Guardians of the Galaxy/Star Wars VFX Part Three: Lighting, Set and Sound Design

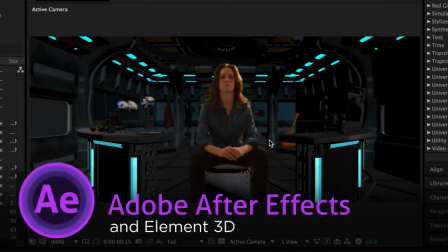We are back in the area where right now we have composited her
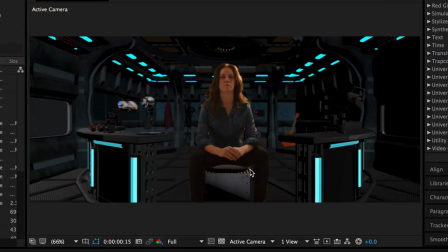roughly into the ship and the ship right now being brought in through Element 3D and now sharing the 3D space with her being a 2d plane comped into it it seems to have something futuristic about it with all the metal
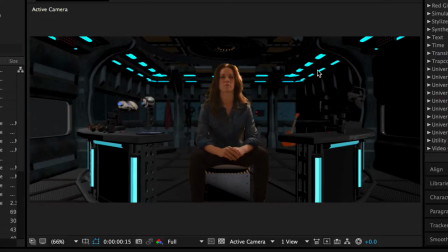and all the lights and the circular lights up here and all these you know shapes out here the windows on the side it at least starts to inform that she's not in a usual office space even if we didn't see all the individual props i wanted to design this set
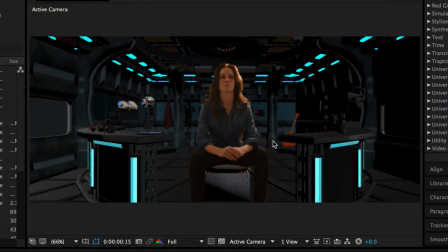with nothing but items that kind of explain who our central character is.
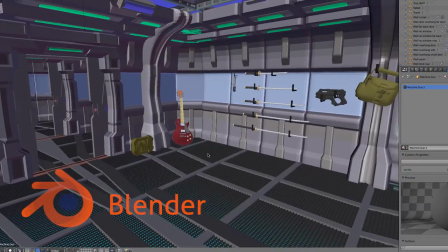So we've got a guitar in the background because she's just that kind of badass musician on the side.
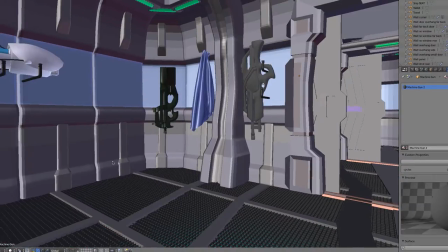We've got all kinds of weapons.
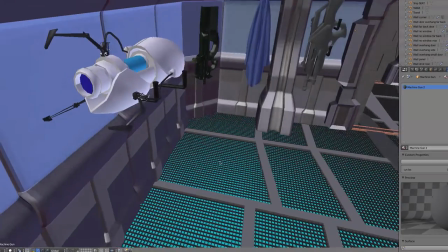And yes, that is a portal gun over on the left-hand side, which you can make out even with its blue glow over there in the final shot.
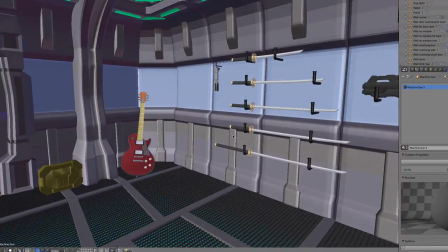But there are katanas in case it's hand-to-hand. there's even a lightsaber
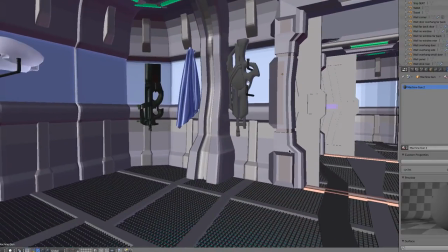hanging off in the corner and then there are other items there's the towel which is
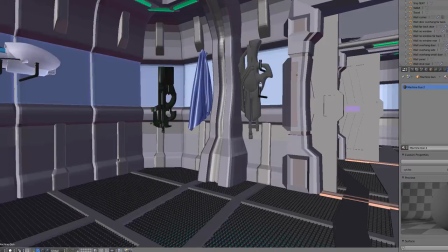just there for a sense of Hitchhiker's Guide humor
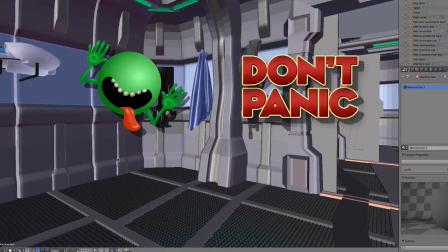and the fact that you know sometimes working on a spaceship is sweaty so why wouldn't
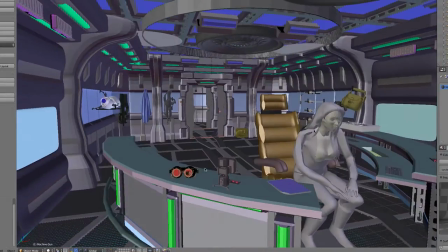you hang a towel around there there's a little bit of an iPad tablet thing off to the side there's a pair of steampunk goggles all
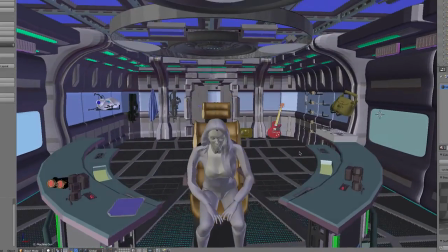these items are meant to either inform on the character or inform on the setting so if they're not explaining who she is they're explaining what the set is
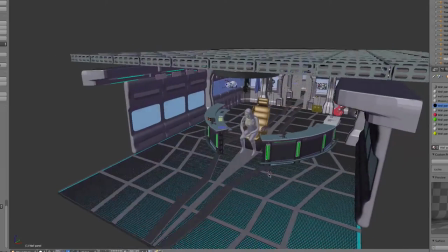and it's all meant to give a sense of futuristic and outer space and
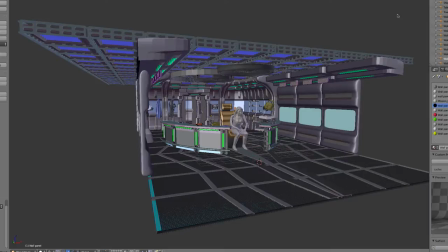just lend itself to that kind of design aesthetic and
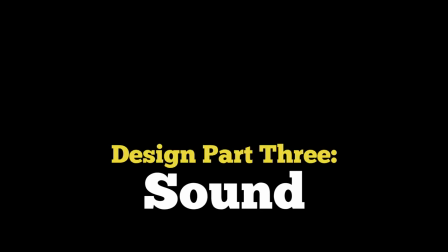now we reach our sound design section and just like how with building 3d sets I recommend
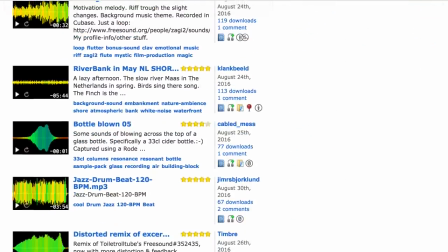going online to find places with 3d models that are free also go to
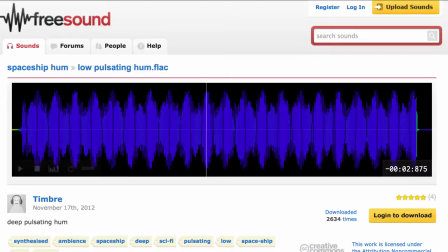places like freesound.org, which has a multitude of sounds that you can download royalty-free,
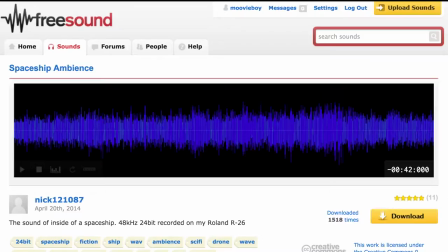start with places like this to begin expanding your sound library.
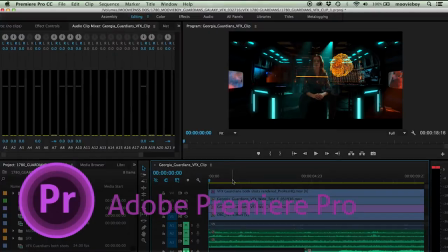Here is where we started as we were editing the pieces together in Premiere.
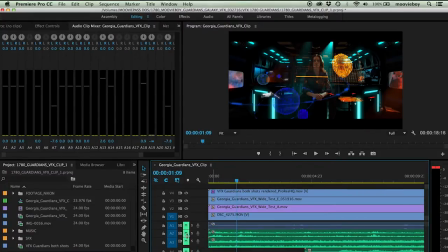And all these various audio tracks, which are currently muted out because eventually these had to be muted out when they were replaced with the Adobe Audition ones. But what I did is I had this sequence, and once I had my sound roughly laid in, all these tracks here,
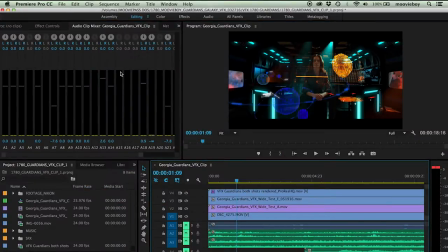is where I made sure I had the sequence selected, and went down to Edit,
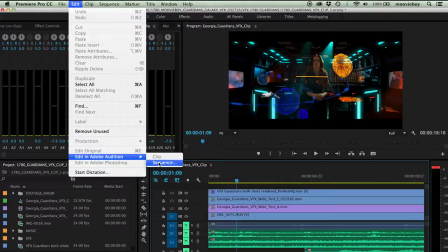Edit in Adobe Audition, and Sequence. And that sent it over to Adobe Audition.
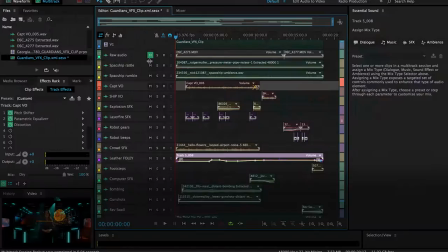So let's take a look at how that looked. Now I have not used Audition a lot,
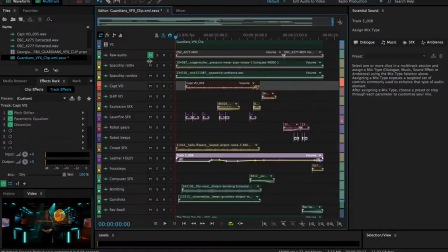but I thought this would be a great project to start getting used to the pipeline of bringing in your various sounds,
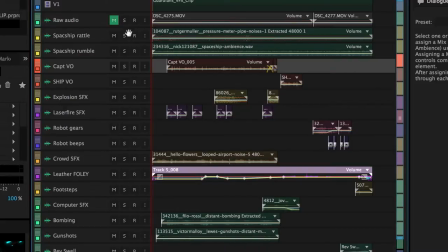your foley, and having more control over it. The raw audio wasn't usable for anything on the shot. It was just me giving direction, and it was basically a silent track. We didn't have dialogue, so this has been muted.
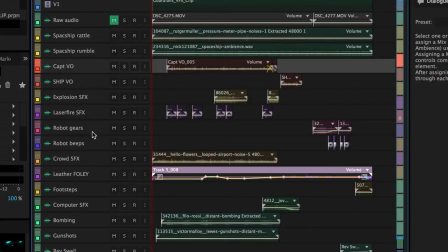But as you can see here, we have a number of individual pieces to build up our world. Like the set design, like the lighting design, this is all meant to inform the story,
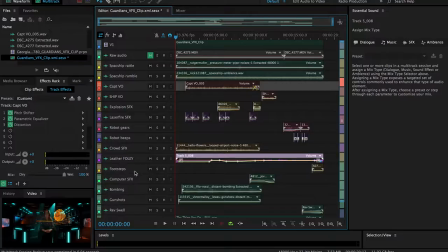to kind of give a hint of the environment the character lives in. We have here very sounds like Spaceship Rattle. Let's solo each of these clips to sample.
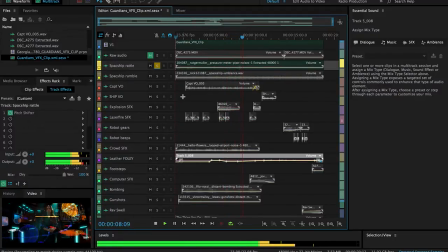and these are just meant to be kind of the sounds you would hear in the background if you had a large industrial spaceship moving through space and then of course definitely wanted to have that kind of
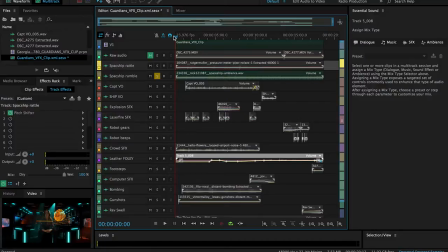drone feeling you get with a large object moving through space so this was a spaceship ambient sound I got it free free sound org I'm
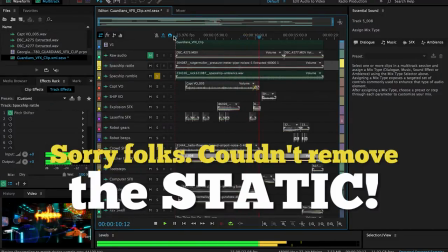getting some static in this but this just might be from all my recording equipment going on simultaneously
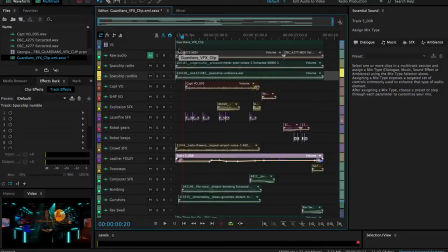the voiceovers so we have the captain with the distress signal and we have the ship saying that the transmission was lost and both of these were just me so if we choose this layer as you can see over here I've got various filters work through it.
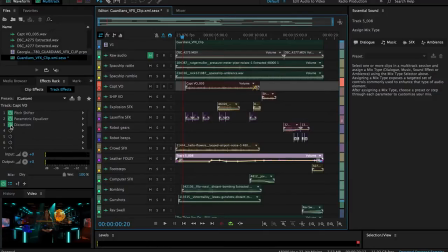I've got a pitch shift, a parametric equalizer, and some distortion. If we take all those off, here is what I originally started with.
We are under attack from Silurian Raiders! Our weapons have been disabled and our shields are failing! If there is anyone out there, please help us! HELP US!
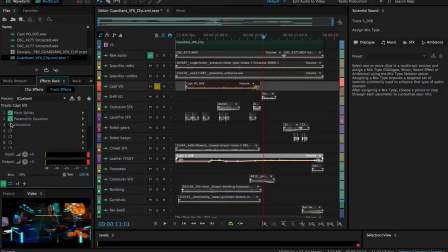And instead, once all that is put back into place, we get this.
We are under attack from Silurian Raiders. Our weapons have been disabled and our shields are failing. If there is anyone out there, please help us. Help us!
And same here with the ship's VO.
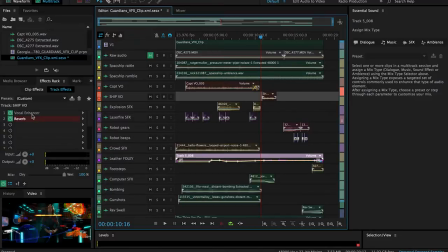Also, because we're filling up a space, I always had to keep an eye on how I'm using my reverb. So here, let's put this on solo.
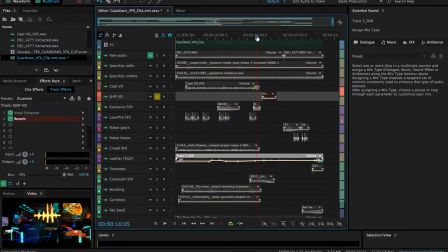Next I have soloed out the various tracks of sound that is going on behind our distress
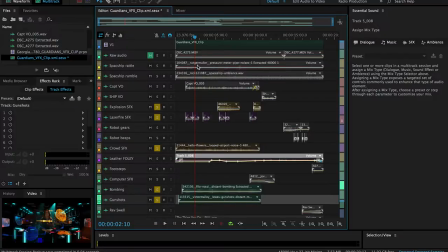signal captain's voice to give a sense of what's going on where he is sending his signal from. So let's go over here and apologies for the bit of crackle I'm getting on these audio tracks as I'm trying to record what I'm
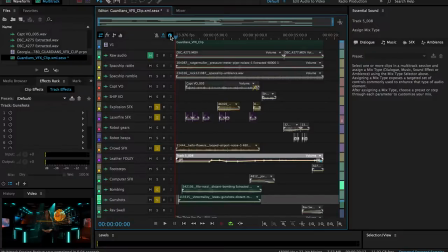playing on the computer while I'm talking about it it looks like I'm getting just a little bit of a audio interference here but trust me these tracks are clearer when rendered by themselves this
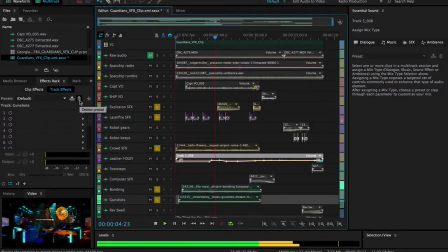is everything that's meant to be going on in the background the only things I wasn't liking was if you listen
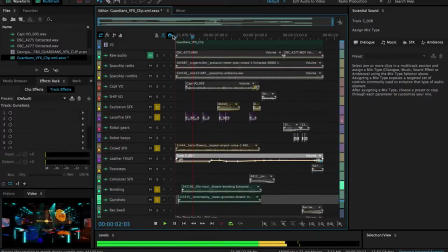what were meant to be kind of the gunshots or just other sounds like that it was that